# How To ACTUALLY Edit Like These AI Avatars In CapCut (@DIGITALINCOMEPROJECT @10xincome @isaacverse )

And then that is the intro. Okay, so now let's watch it back and see what we've created.
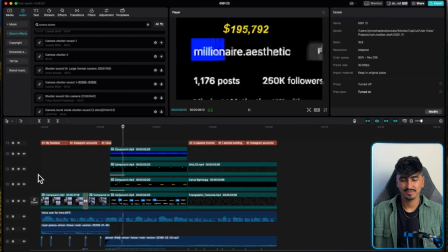1245s My faceless Instagram accounts have generated over $500,000 in passive income.
That's sick. Honestly, I'm absolutely gassed at how this turned out. These editing styles can be added into your intros or intros for your clients.
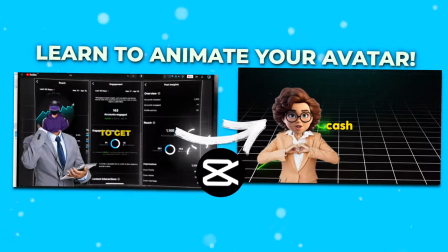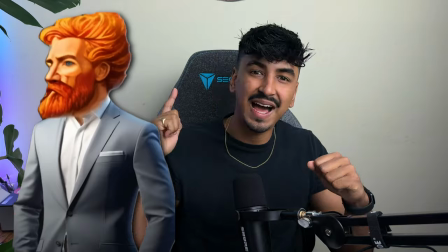1267s
So this is an editing style which the editor and AI avatar Isaac uses a lot in his videos.
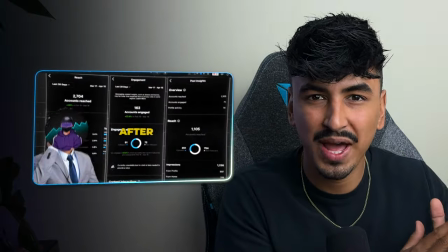1273s
Digital Income Project also uses it quite a bit, but this is a really good way of basically mixing up some random PNG of humans doing different expressions with your avatar over the top to sort of express emotion properly.
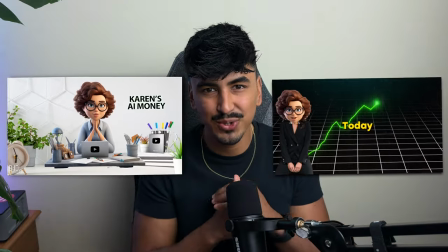1287s
Because obviously just sitting at a desk with an AI avatar talking is not that engaging. So this is what they do.
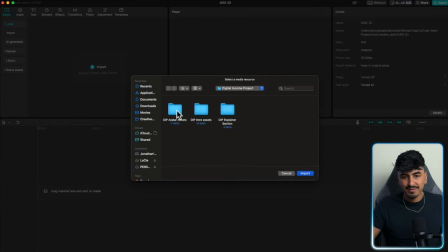1292s
So let's go into CapCut and we'll import the avatar assets and also the explainer section folder.
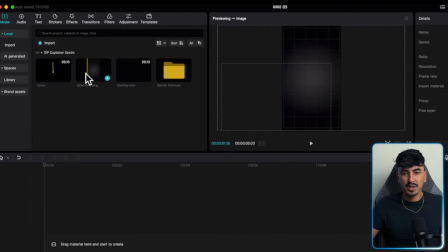1298s
Once you've imported those, we're going to open up the explainer section and we're going to add the gray grid.
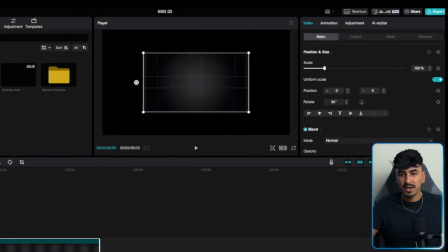1303s
And then we're going to change the aspect ratio to 16:9, rotate this by 90 degrees and scale it up so it covers the entire aspect ratio.
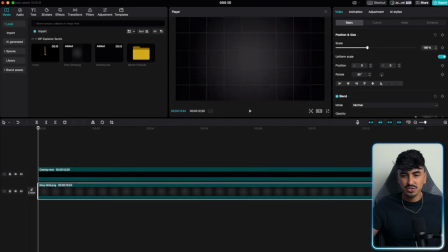1311s
Now we're going to add this overlay just to give it a bit of texture. We're going to extend the grid to meet the same length.
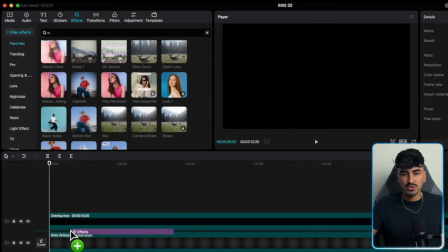1318s
Now I want to add some rebound swing on the background of this grid overlay,
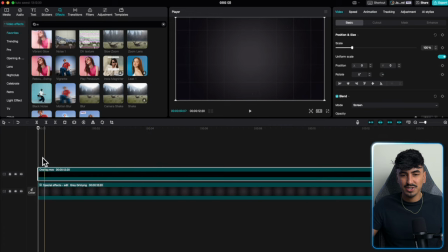1323s
and we're going to hit screen so we can actually see the background and overlay this.
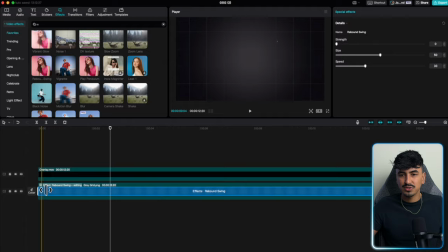1327s
Now we're going to go and reduce the rebound swing and just make it a little bit less aggressive.
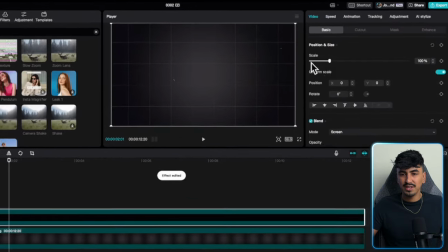1334s
So reduce the size and the speed of that. Looks good. And now for the overlay, it's changing the color of the gray grid, so we're going to reduce the opacity back down.
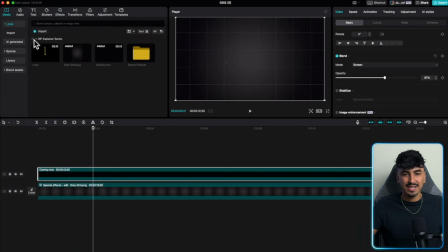1341s
Perfect. So now we've got the background ready, it's time to add the actual first AI avatar. So what we're going to do is we've generated our AI talking avatar in any sort of software,
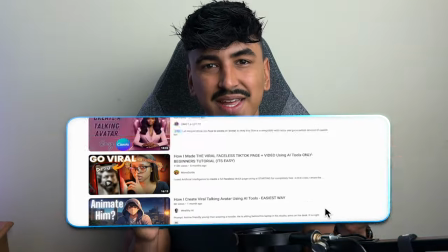1352s
and you can literally use any of these videos to create this style. Everyone's done a tutorial on this. So if you want to learn obviously how to do this bit, just go and watch any of these videos. I've done a video, Digital Income's done a video, everyone's done a video.
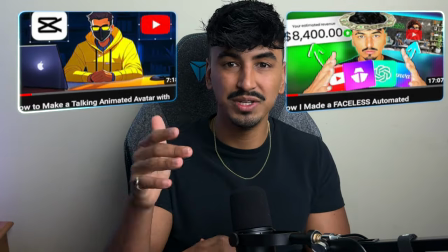1364s
This is old news on how to do this, which is why I'm not covering in this video. But once you have the video of the talking avatar, this is what we're going to do next.
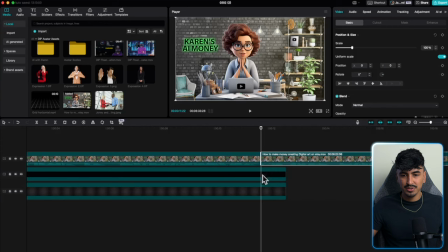1371s
I generated art using. So first of all, I want to extract the audio. So if obviously we delete any of these sections, it doesn't matter. So right click, extract audio, and then we've got the audio separate to the footage.
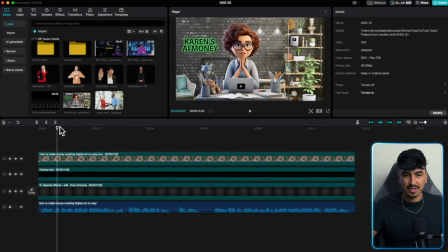1384s
So even if we chop it up, the sound, what we're talking about will stay the same. So now time to cut out the head.
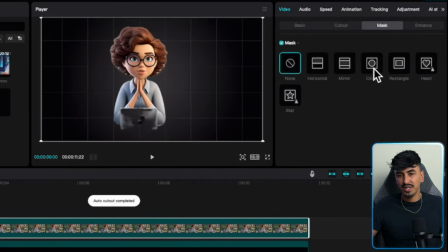1391s
So we go on cutout, and then we want to do auto cutout, which will make most of the picture gone. And then we're going to use mask, circle mask, and we're just going to cut out AI Karen's head.
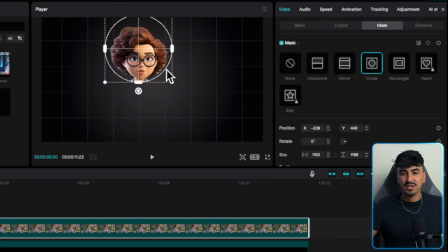1399s
So I'm gonna drag it so it just has her neck showing with none of her shirt and stuff in it.
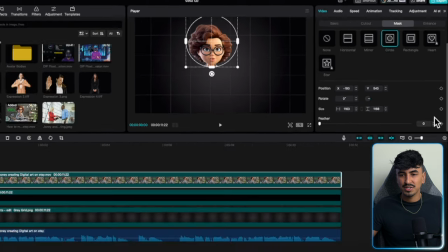1405s
And then we're gonna just add one feather.
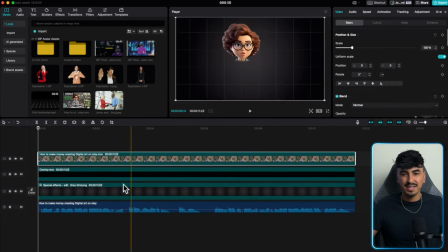1407s
And now it's time to drag and drop our first avatar expression on screen.
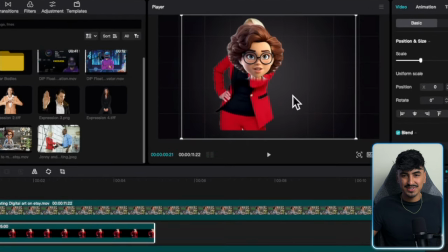1414s
And it's literally as simple as lining up the,
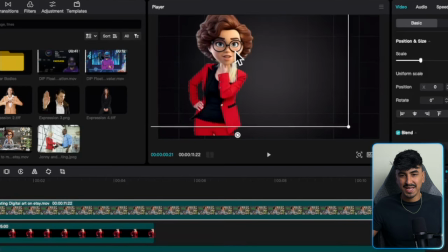1419s
the PNG of the person with your avatar's head and creating a compound clip out of these two.
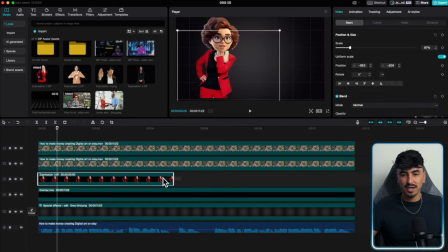1426s
So I'm just going to hit option and drag up so then I can use the avatar head for the next section. And look, we'll drag this across and then I can just click both of these and right click, create compound clip.
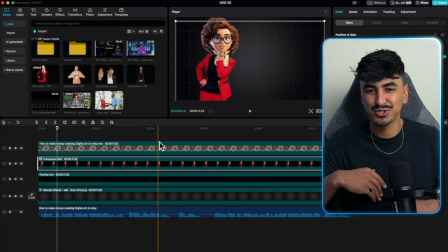1440s
And that's literally it. That's literally how you do it. And you can drag this around the screen. You can do whatever you want.
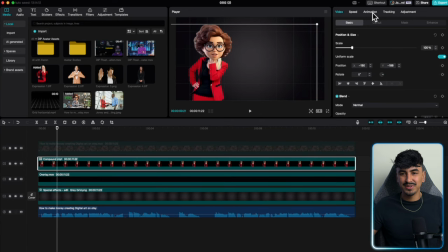1445s
So now I'm going to add an animation to obviously animate them in.
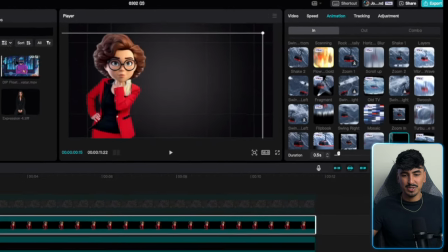1451s
And then I'm going to go through and do this with the other four PNG pictures just to show you what it looks like. So I'm going to fly through this and speed this up.
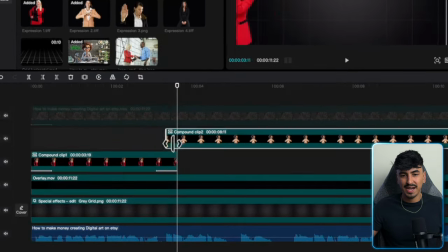1459s
So now we've added the next one, you can now add an animator app and make sure that, like, it overlaps, so then you've constantly got a visual on.
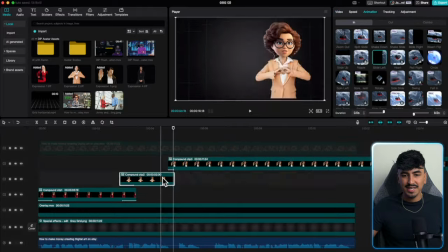1466s
And then I'm going to literally finish the rest, animate these, and we'll literally add four characters on.
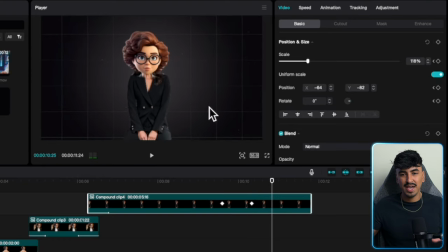1471s
So now we're done. The additional thing you can do is add some keyframes and some scale and position keyframes, so then you can constantly be moving the avatar around.
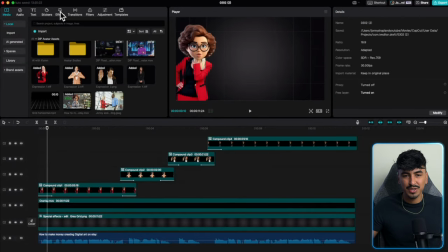1481s
And then the final thing that you can do is, like the background, we can add some rebound swing.
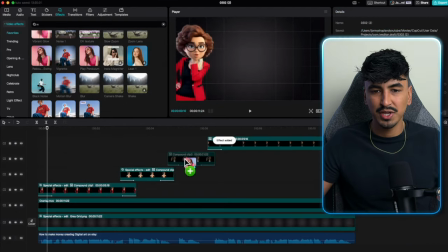1485s
So this again just adds some visual movement to your avatar, makes it more engaging and keeps it exciting.
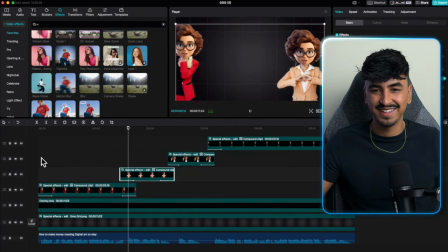1493s Turn your pet into an adorable animated masterpiece and earn cash on Etsy. I'm Karen.
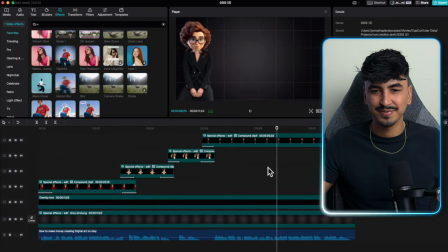1498s Today I will break down the simple steps for selling AI generated art using Midjourney.
See, that's sick, isn't it? So that's just like an easy way of using that one static image of your avatar sat at a desk talking, adding some human expressions to it like these guys do in all of their videos. Now, final little touch to this section with the talking avatar is that you can add auto captions. So it will be like the explainer section that we talked about in the intro. Then you've got the avatar talking at the same time.
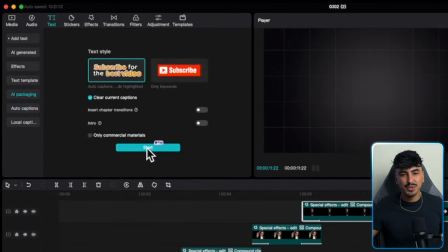1528s
So it's literally as easy as in CapCut. Go over to text and then we'll just do the AI packaging start.
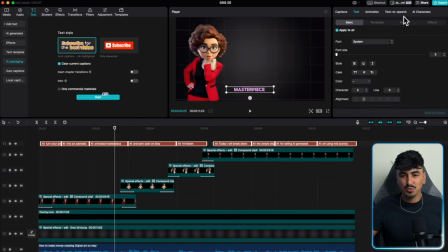1534s
And then we're going to go through and choose from just one of Canvas templates. So we'll highlight all the text.
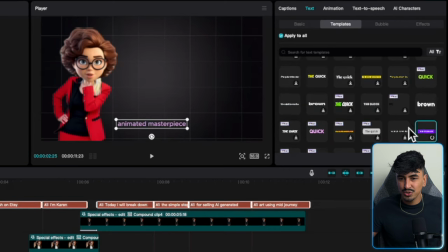1539s
We'll go on templates. And then I think I'm going to choose something with like a glow, as we've got a gray background. Something with like a neutralish color with a glow. So I think this yellow glow is good. And then we literally just move this to the center, scale up the font, and there we go.
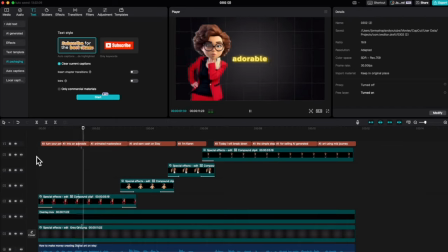1553s So now we have turn your pet into an adorable animated masterpiece and earn cash on Etsy.
So now let me show you how to do the secret formula thing that all of these channels love to do to build suspense. So to create the flowchart effect is actually really easy and it looks really sick.
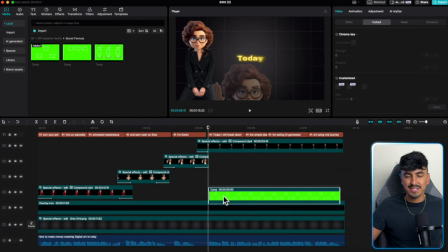1574s
So you go into my resources and then you just add these green screen flowchart elements that are created in Canva for you guys.
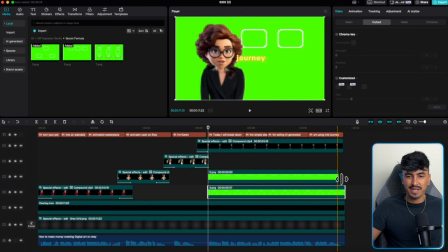1582s
And we're going to stack them on top of each other and then I'm just going to lengthen it to the full length for the clip.
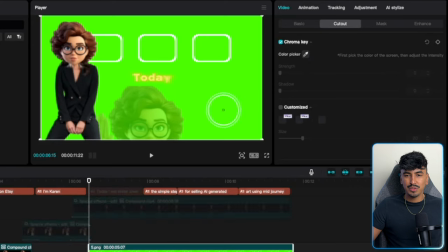1587s
And then we're going to go over and we're going to use the chroma key and we're going to cut out the green.
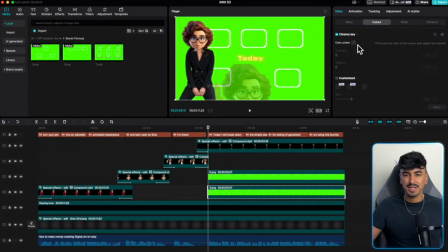1592s
So that is the bottom layer. And then the next one, we're going to do the same, cut out the green and there, add the strength.
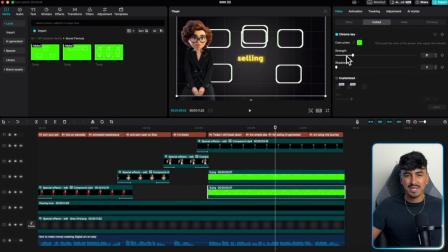1600s
And there we go. Now I want to size this so these are both fitted on this screen. So I'm going to 180 rotate this because I want it to be a flowchart upwards.
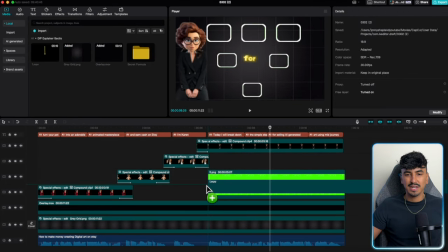1611s
And then we're just going to size this so they both fit clearly on the grid. Now we need to add the arrows.
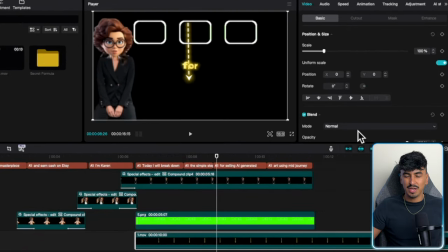1617s
So the arrow animation is an overlay, so we want to go on blend mode and we're going to click screen.
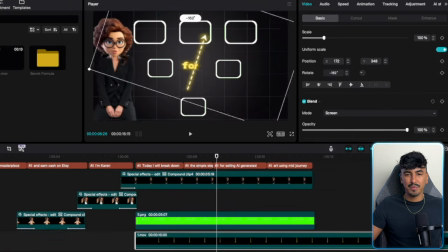1622s
And then we're going to rotate this and we're going to scale it down to point from the bottom box up to the top right, and then to the top left as well. And this is literally the same arrow we're gonna use for all of them. So let me line that up nicely, and then we're gonna cut the end off here.
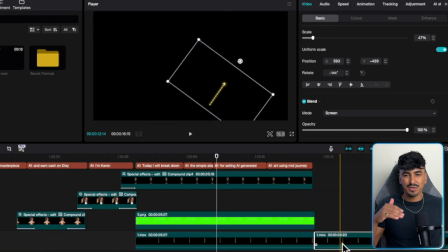1639s
And then to make this like a really dramatic effect, we need to slow down the arrow.
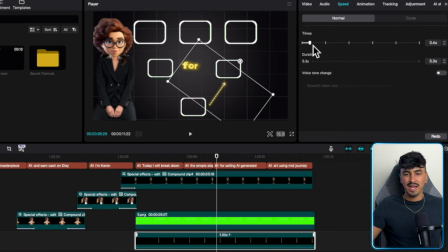1644s
So we'll do it to around 0.3. And then I'm gonna cut that excess off again at the end there.
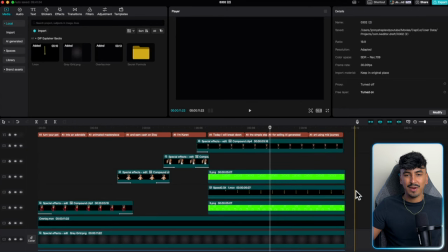1649s
And that's it. And now I'm gonna literally do the same arrow with the same speed to every single box.
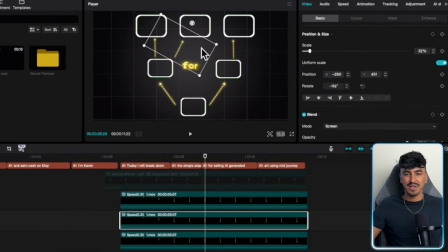1655s
And then I'm gonna add it to the center. And this is what it looks like. So now we have all of this ready.
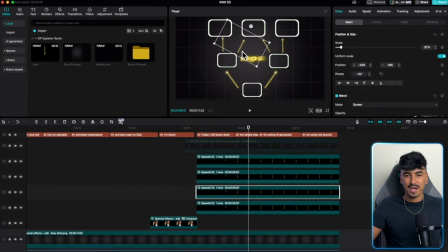1662s
We need to just quickly fix up the arrows. So now we've got all the arrows in the position we want.
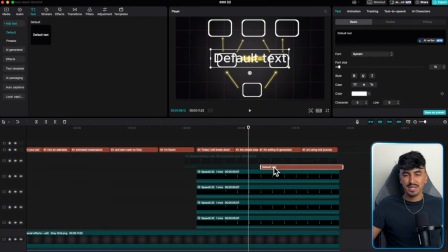1667s
It's time to add the text that appears in each box. So I'm just going to use default text and I'm going to keep it white.
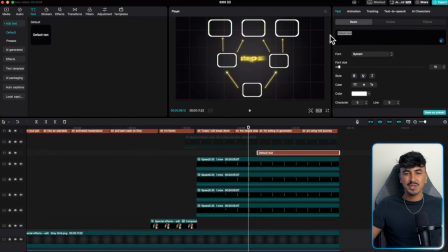1676s
And then here we're just going to write like secret one, secret two, secret three, secret four,
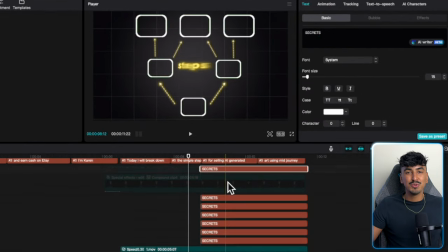1681s
or whatever your video is going to be about that you're going to go through. Then you just duplicate them 6 times and add the text that you want into each one of the boxes.
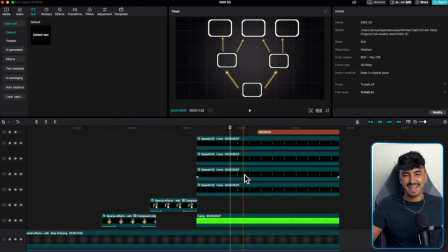1688s
And there it is. That's as easy as that. And now we want to get the timing right.
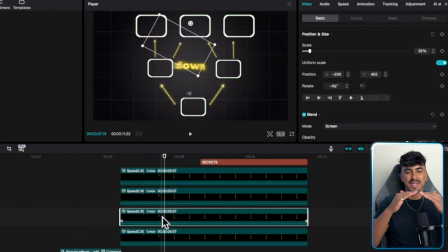1693s
So when the first arrows appear, we want to have the text appear at the same time, and then the next arrow's animation will start then. So I'm going to use the cursor to move back and forward until I find exactly where it is that the first two arrows complete, and then I'm going to basically cut the clips back to there.
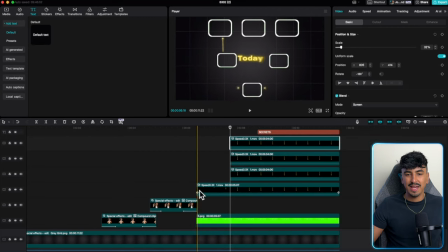1709s
And then the next arrow animations will start, and then we're also going to then have the next text start at the same time.
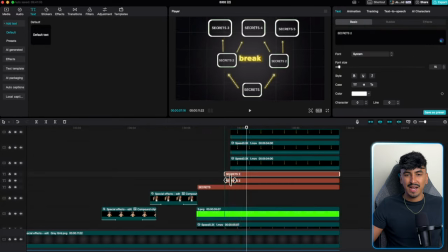1717s
So now I'm going to move the text down and line it up. And then this is what it should look like. The text appears and then the X arrow, the text appears. Now it's just a case of adding an animation for the text appearance.
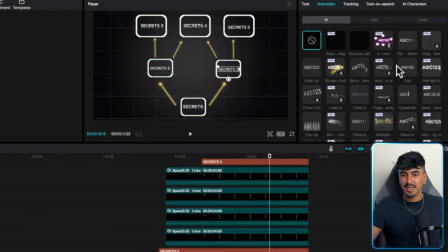1729s
So in the animations, I'm gonna go on this in animation and this glow.